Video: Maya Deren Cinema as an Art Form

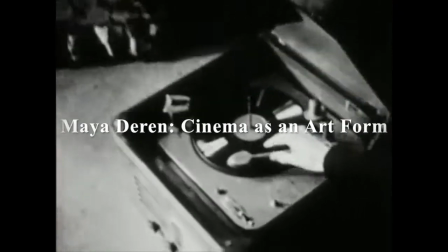0s
Mel Deren is one of the most important American experimental filmmakers and
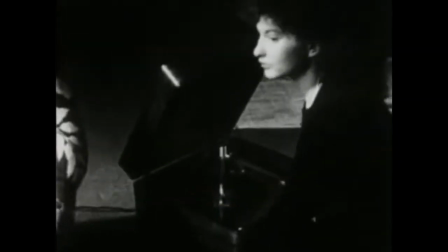6s
entrepreneurial promoters of the avant-garde in the 1940s and 1950s.
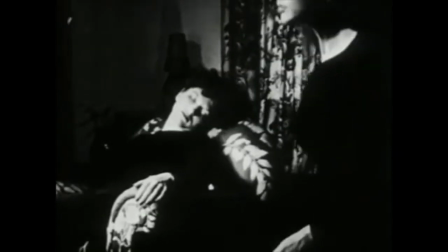11s
In addition to filmmaking, Deren also writes a great number of essays on her film practices and about cinema as an art form.
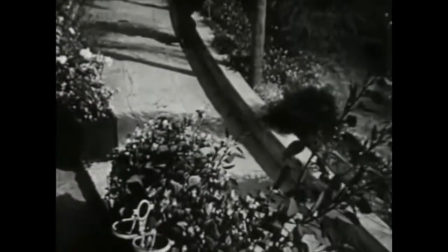20s
Deren encourages filmmakers to create their experiences of the reality through creative filmmaking, as she quotes in her articles.
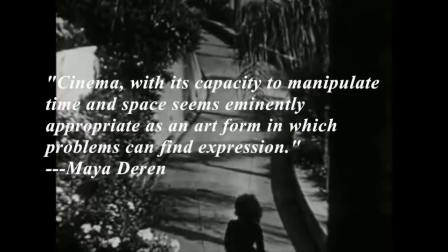30s
Cinema, with its capacity to manipulate time and space,
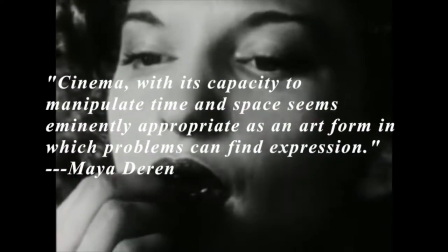34s
seems eminently appropriate as an art form in which problems can find expression.
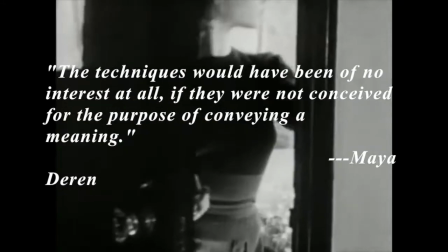40s
The techniques would have been of no interest at all if they were not conceived for the purpose of conveying a meaning.
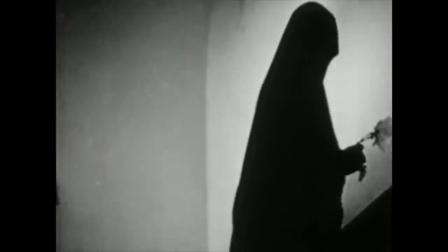50s
So in this video, I will analyze scenes in Maya Deren's two films to show how she expresses a woman's
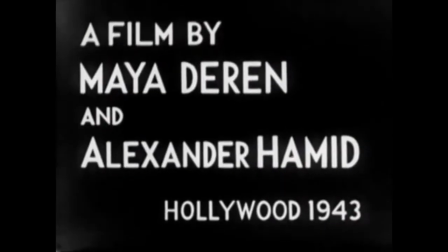56s
experiences of the reality and manipulates time and space through cinematography and editing.
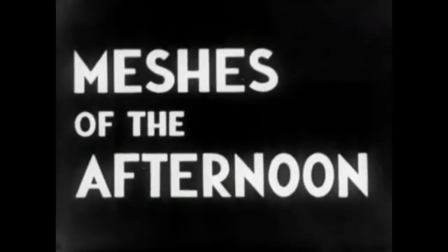63s
Meshes of the Afternoon is one of the most influential works in American experimental cinema. The film was made by Deren with her husband in 1943.
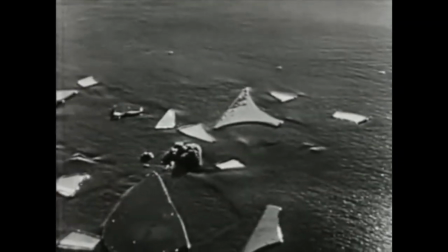75s
During the 1940s, film can be seen to reflect the volatility of the prevailing wartime period
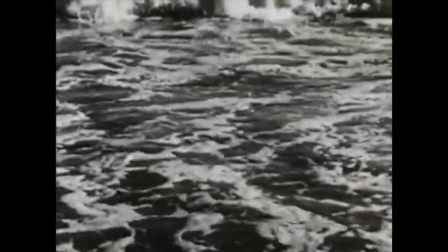82s
and to express elemental fear and anxiety of a society imbued with the threat of conflict.
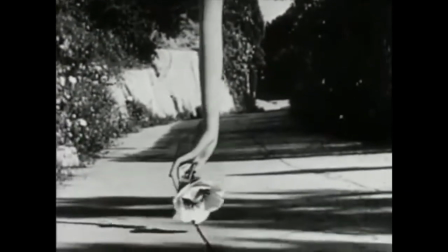90s
During the period, experimental filmmakers began to use film exclusively as an art form to reflect personal vision,
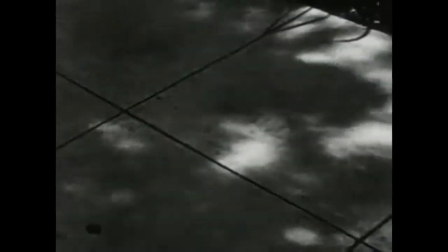98s
rejecting the industrial mode of film production and conventions of mainstream
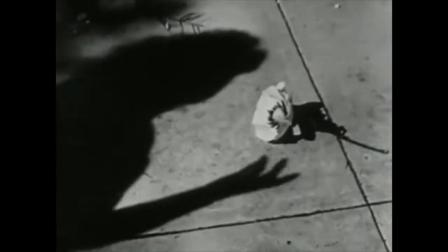103s
cinema in favor of independent film-based artistic practices.
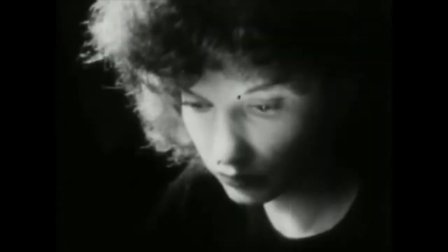110s
As one of only a few women working in experimental film in the 1940s,
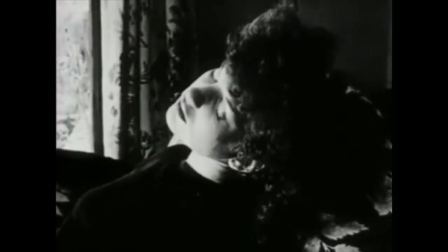116s
Deren's films not only express herself, but also reflect the female psyche and the gender relations in the society.
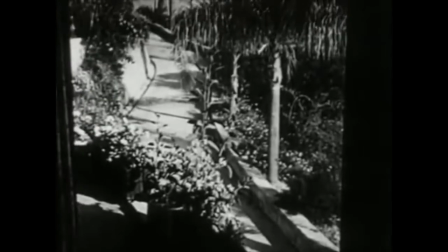126s
Meshes of the Afternoon is a non-narrative work in which a protagonist
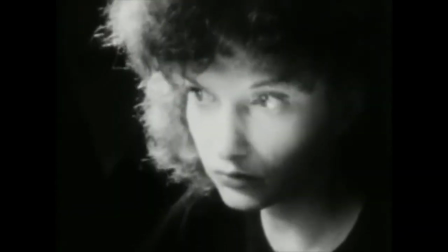132s
appears in a dreamlike state and where the camera conveys her subjective focus.
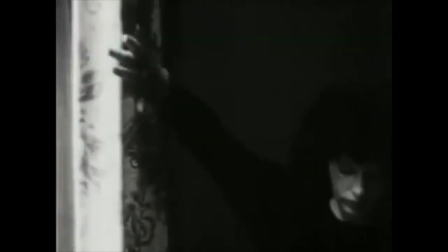137s
The central figure in this film, played by Deren,
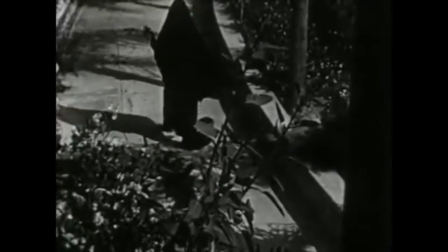141s
is attuned to her unconscious mind and caught in a web of dream events that spill over into reality.
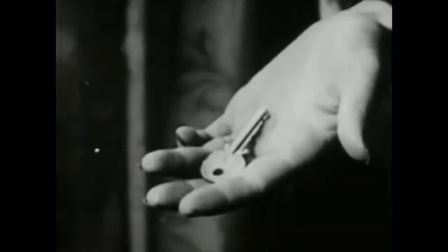148s
Symbolic objects such as a key and a knife recur throughout the film, and events are open-ended and interrupted.
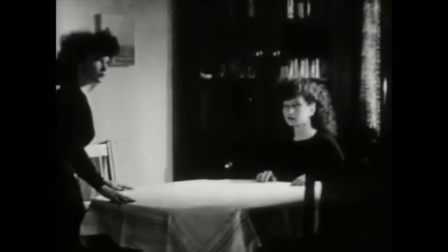158s
Deren explained that she wanted to put on film the feeling which a human being experiences about an incident,
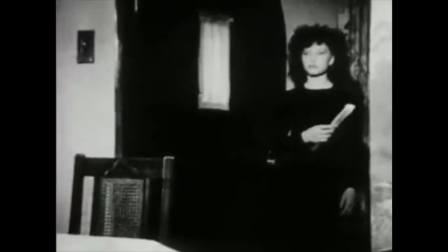164s
rather than to record the incident accurately.
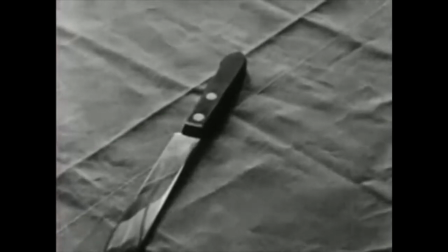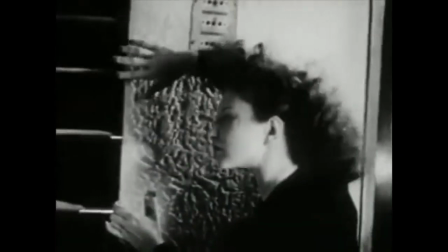174s
In this dreamlike sequence, it demonstrates a woman's frustration and struggles through cinematography.
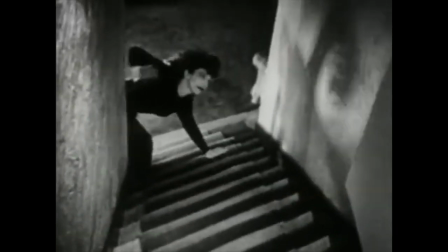181s
The camera is tilting in the opposite direction to the movement of the woman.
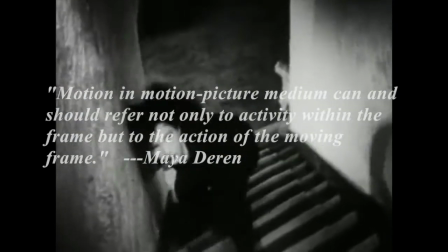187s
Maya Deren claims in her article that motion in motion
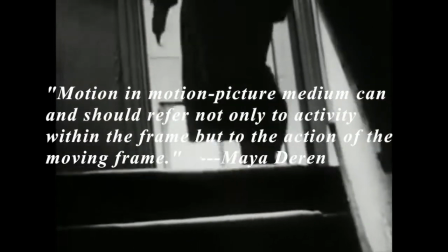191s
picture medium can and should refer not only to activity within the frame,
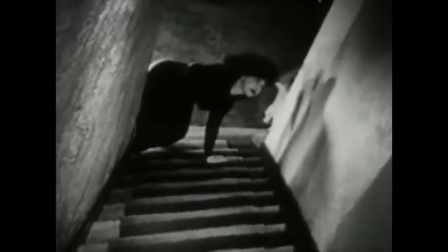196s
but to the action of the moving frame. As Maya Deren starts moving toward the camera from the bottom of the stairway,
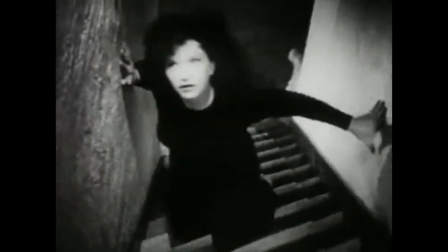203s
the camera tilts from a side to another side in order to give the impression of a rocking stairway.
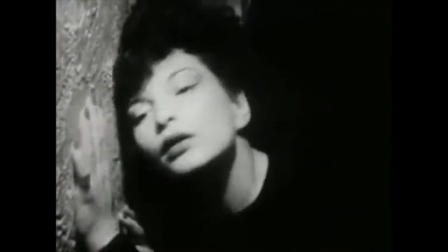210s
Also, it conveys an impression that even an ostensibly
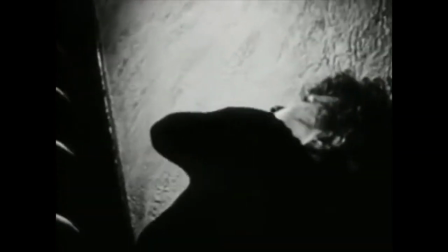214s
inanimate staircase conspired to frustrate a woman in her effort to arrive somewhere.
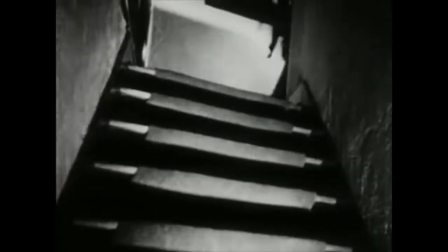221s
The figure which had preceded the woman climbed the stairs with ordinary ease,
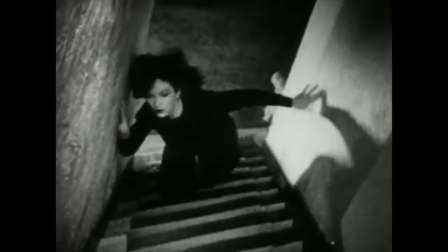226s
but those same stairs became active and seemed to throw the woman back when she tried to follow.
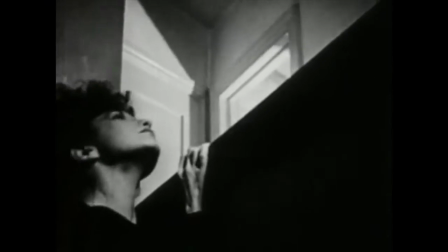233s
With such an act of climbing up the stairs and chasing a hooded figure,
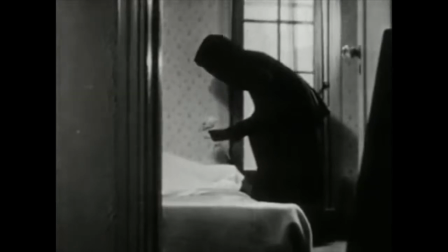237s
it illustrates the struggles of female who always chases but forever lags behind.